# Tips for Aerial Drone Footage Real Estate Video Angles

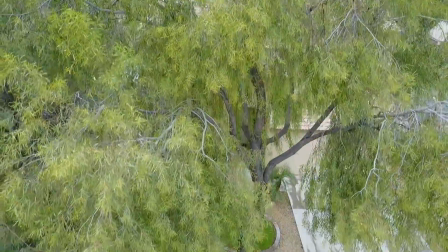You don't want the video of just the freaking huge tree.
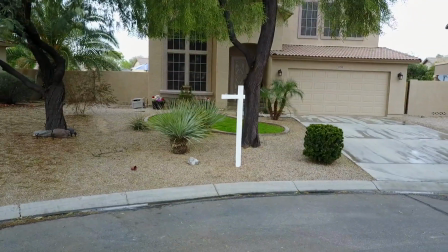So you gotta be careful and not put yourself at risk for putting it on there.
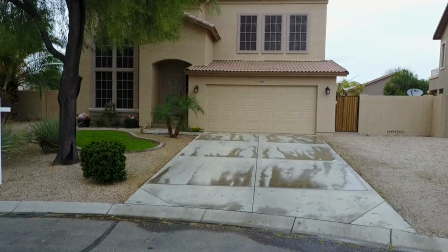And then you gotta get some angles of the house to where you're not
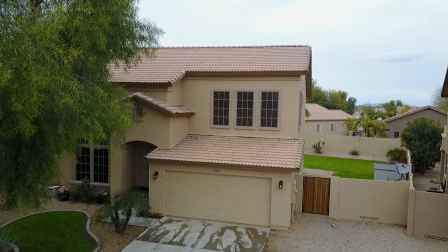gonna hit that tree. So right here is the best angle on the front of the house.
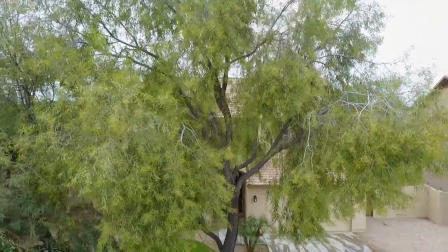Anything on the other side is all tree. So right here I'm trying to do a panning up.
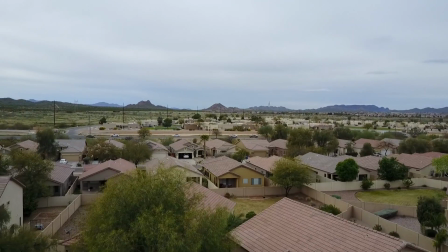So that's probably a good shot that the editor can use, and I kept going.
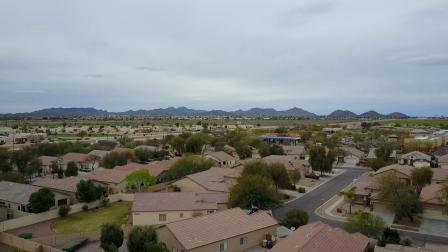You can pan all the way up and see the views. But I wasn't 100% confident in that shot,
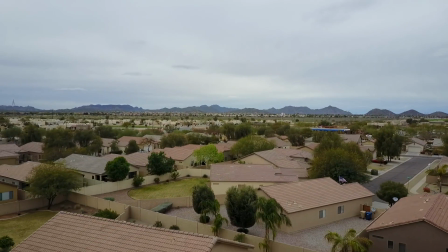so I believe I go back down and then I do it again. the whole time recording.
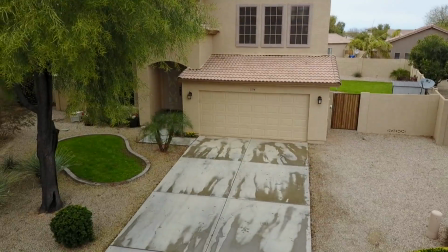Like I'm just trying to think of the shots. If you're ever, curious about what kind of shots we get, I mean, this is a really basic house.
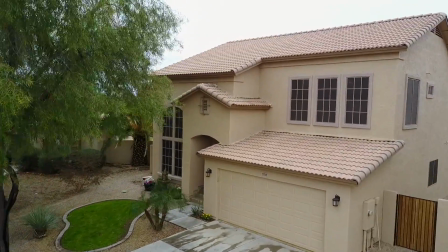Obviously, you can see I'm just focusing on the house itself. So that was a little better of a shot, I think.
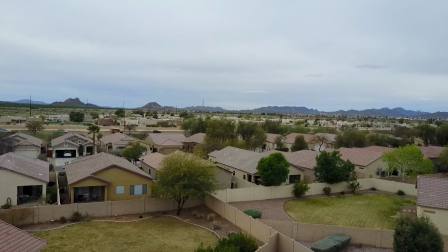I'm just watching my drone, just getting the shot of the house versus the neighbors.
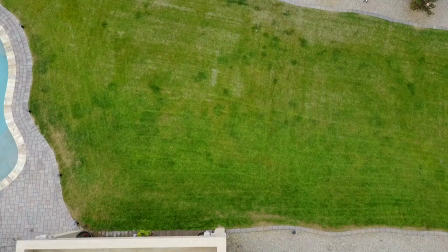And, you really just want to showcase the house as much as possible instead of all the neighbors, if possible.
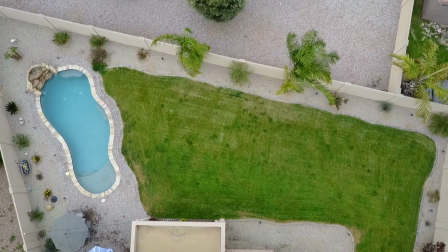So I did that again. I already got that shot, but with the Mavic Pro that I use, you have to manually focus the lens.
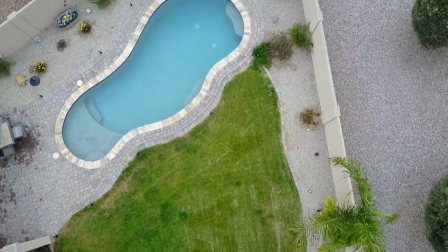So a lot of times I'll try to get a little, one or two options.
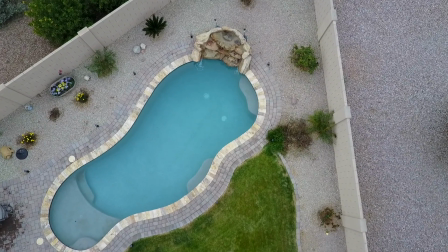And here's a pull shot. Actually, I think I'm still in the front of the house right at this point in time.
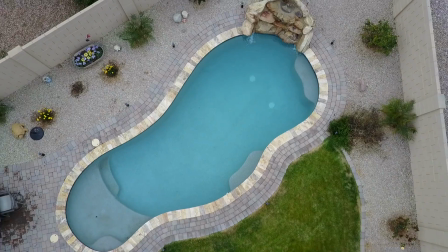Getting an upward shot of the pool.
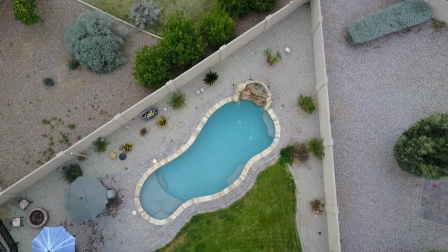Because while I was shooting this, or actually before the homeowner came out and I was talking to them about,
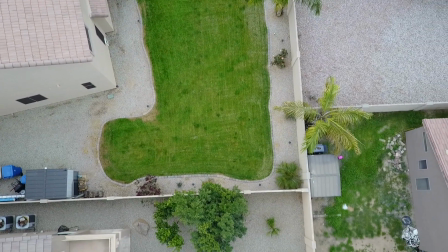what are the selling points and one of the big things for them was the oversized backyard.
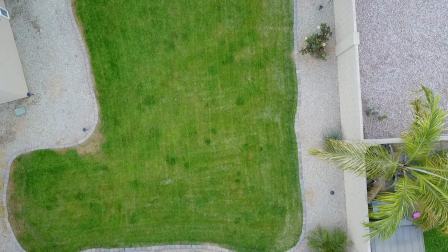So obviously you want to make sure you highlight the things that the homeowner is going to be particular about with the real estate agent.
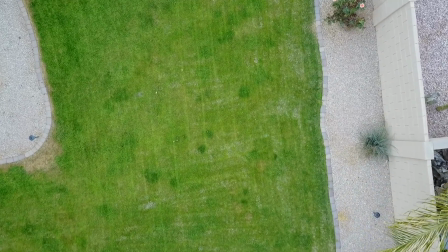Obviously they ordered an aerial video on this property because of the size of the lot.
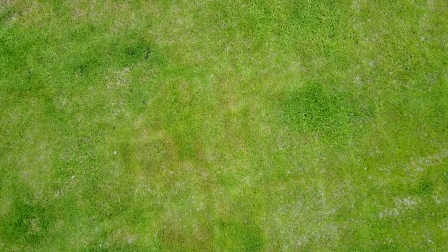Anyways, I was just walking back from the front to the back, and that's why the drone was kind of just chilling there.
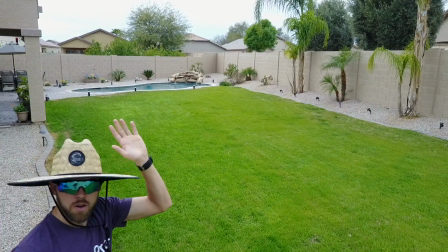So now I'm in the backyard. There I am. I lowered the drone.
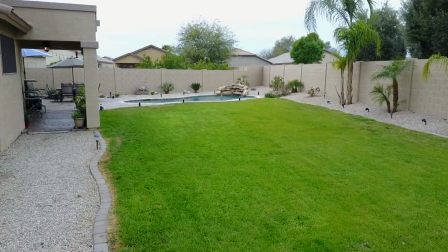You don't really want to do low-level flight if you're not in the backyard. So they put the dogs in the house, so I wasn't concerned about that.
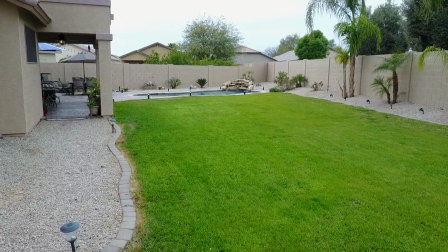And so there's a couple angles you can get on the backyard. So this is a nice shot.
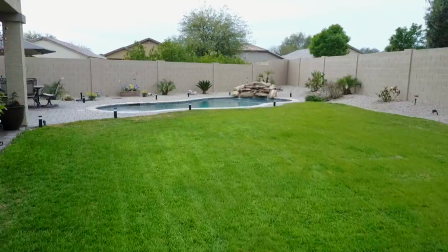Pretty low, just going straight across the nice green grass.
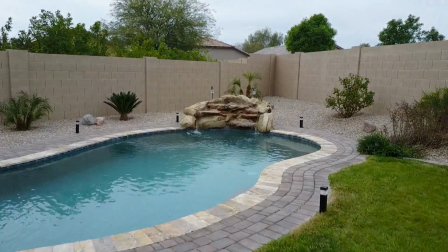And then panning a little bit, I'm kind of aiming towards the waterfall, which is a nice feature of the backyard.
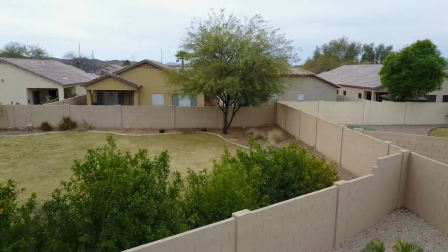And then, once you get up too high, you see too much of the neighbors.
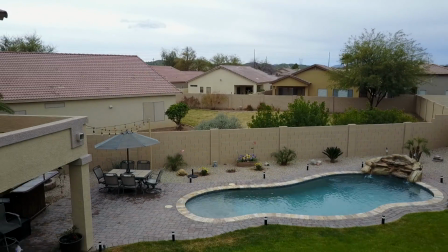And then people might think that, it's not a very private backyard.
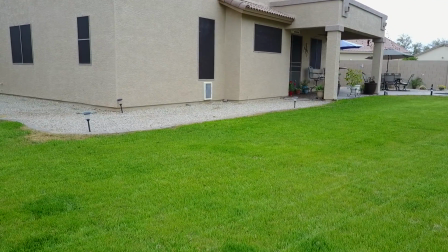So, I just try to keep in mind, if you were a buyer, would you want this angle?
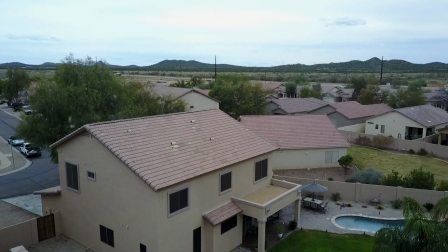And then here is I was just trying to get a good backyard shot of the property, the whole property.
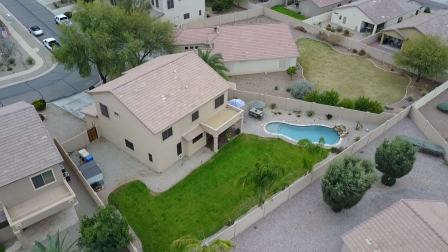So that right there is actually a pretty good shot right there where it's kind of panning out.
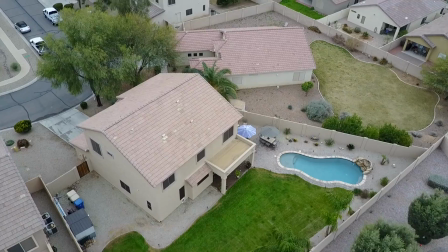Not too many houses, but you see the complete size of the lot.
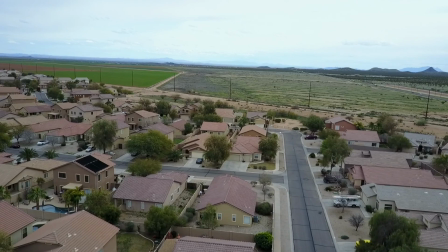And I also realized that the driveway was starting to dry. I don't know if I should have waited for it to dry or not.
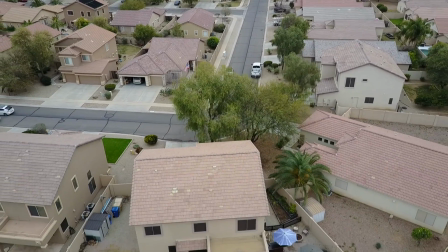A lot of people like the wet cement look. Anyways, so I was just trying to get a couple additional shots.
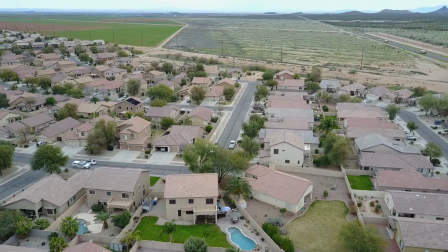So there's the house probably right there. You can see the house and then the perspective of the surrounding area,
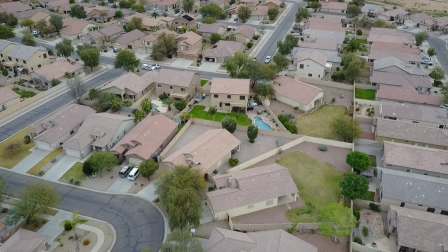though there's wasn't really too much views to look at.
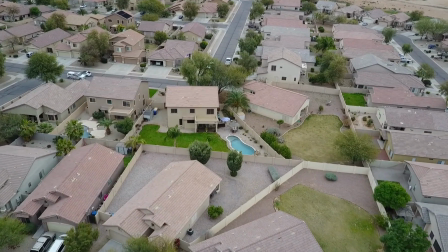So right now I'm just flying back down to the backyard,
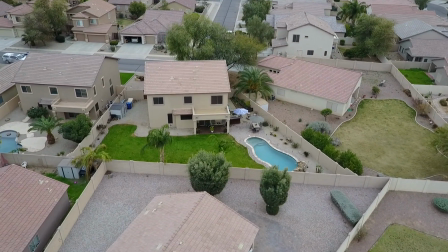obviously being aware of the surroundings, trees,
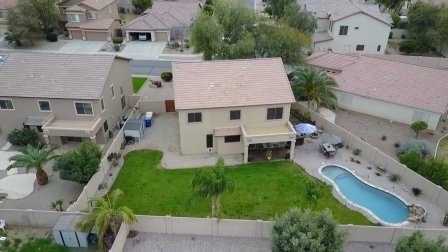listening for helicopters, 'cause sometimes they fly really low and would hate to take one of those down.
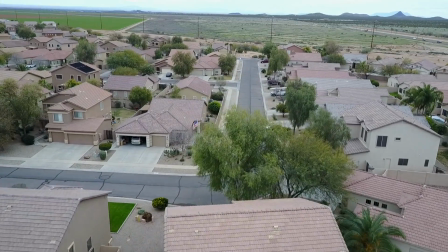So
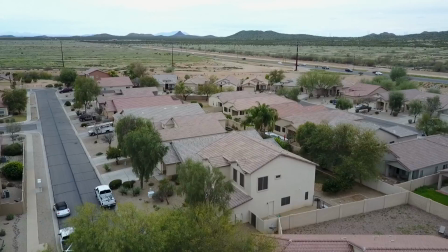I think I'm still in the backyard. I don't think I'm quite done yet with the backyard.
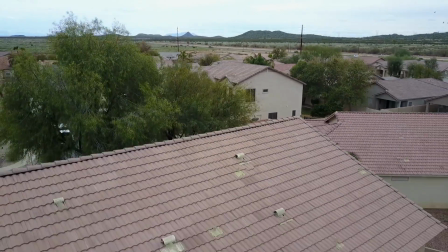It looked like I was kind of going to the front.
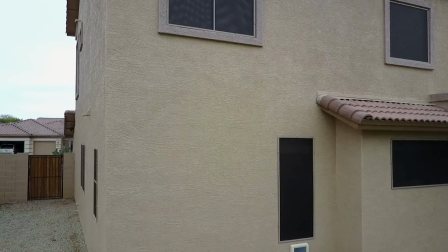So I kind of got a shot of the backyard of the green area going to the pool, but I didn't really get anything.
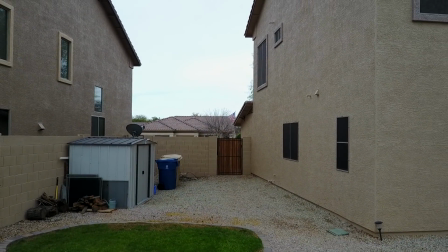It's not very pretty, but I didn't get anything facing the house.
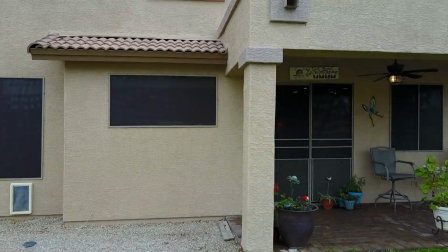They had a little bar area on the side of the porch, if you can see it right there, in a little fire pit.
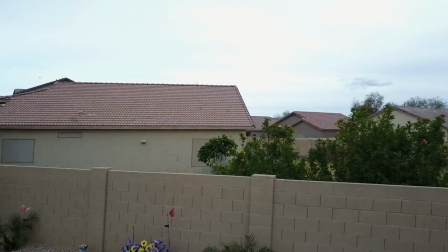So I kind of wanted to showcase those in the aerial video. So that was a nice touch.
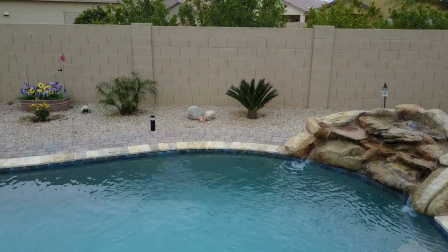And then also, I wanted to get an additional pool shot because the
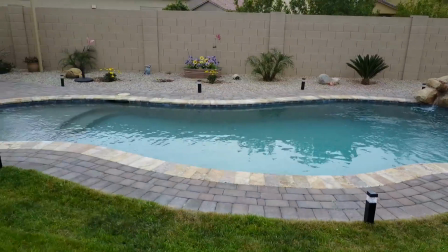pool was such a big feature that the homeowner was talking about needing.
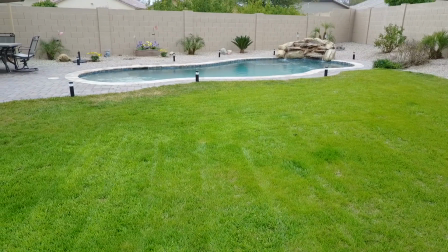So let's see here. I think I essentially do about the same thing that I did before.
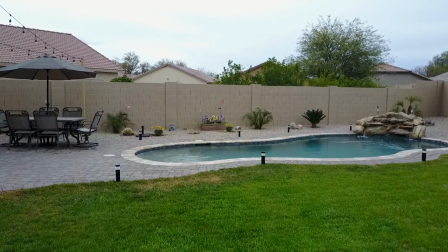Not going over all the grass, but just focusing on getting maybe another angle. See, I come at it a little bit different.
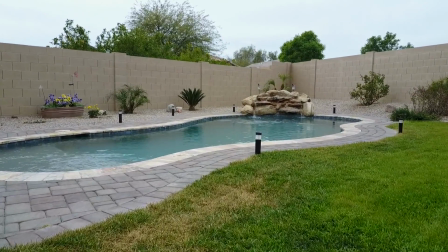Maybe make the pool look a little bigger and just kind of go smooth to the waterfall.
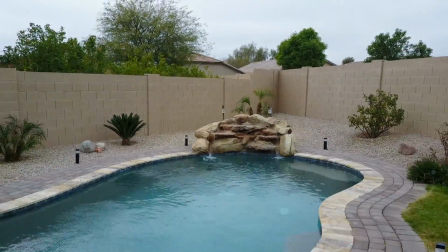And obviously not going all the way to the wall. I don't want to risk running into the wall or damaging property.
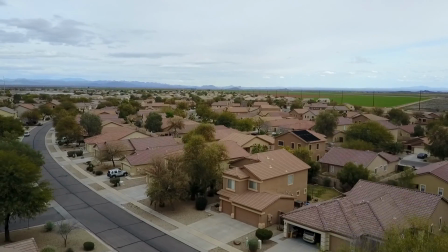So you just want to be very mindful of where your drone's at. And I think about this time I'm just about finished.
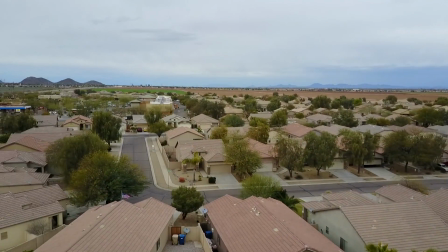And let's see. I don't know why I'm panning around. Alright guys, well I hope you found this video informational about my thought process when I'm shooting an aerial video. If you had any additional questions on aerial video or aerial in general, feel free to leave a comment in the comment section below. We'll be more than happy to answer those for you. If you like this video, please subscribe to our channel. We'll be putting out more content like this. And as always, thanks for watching. We'll see you on the next one.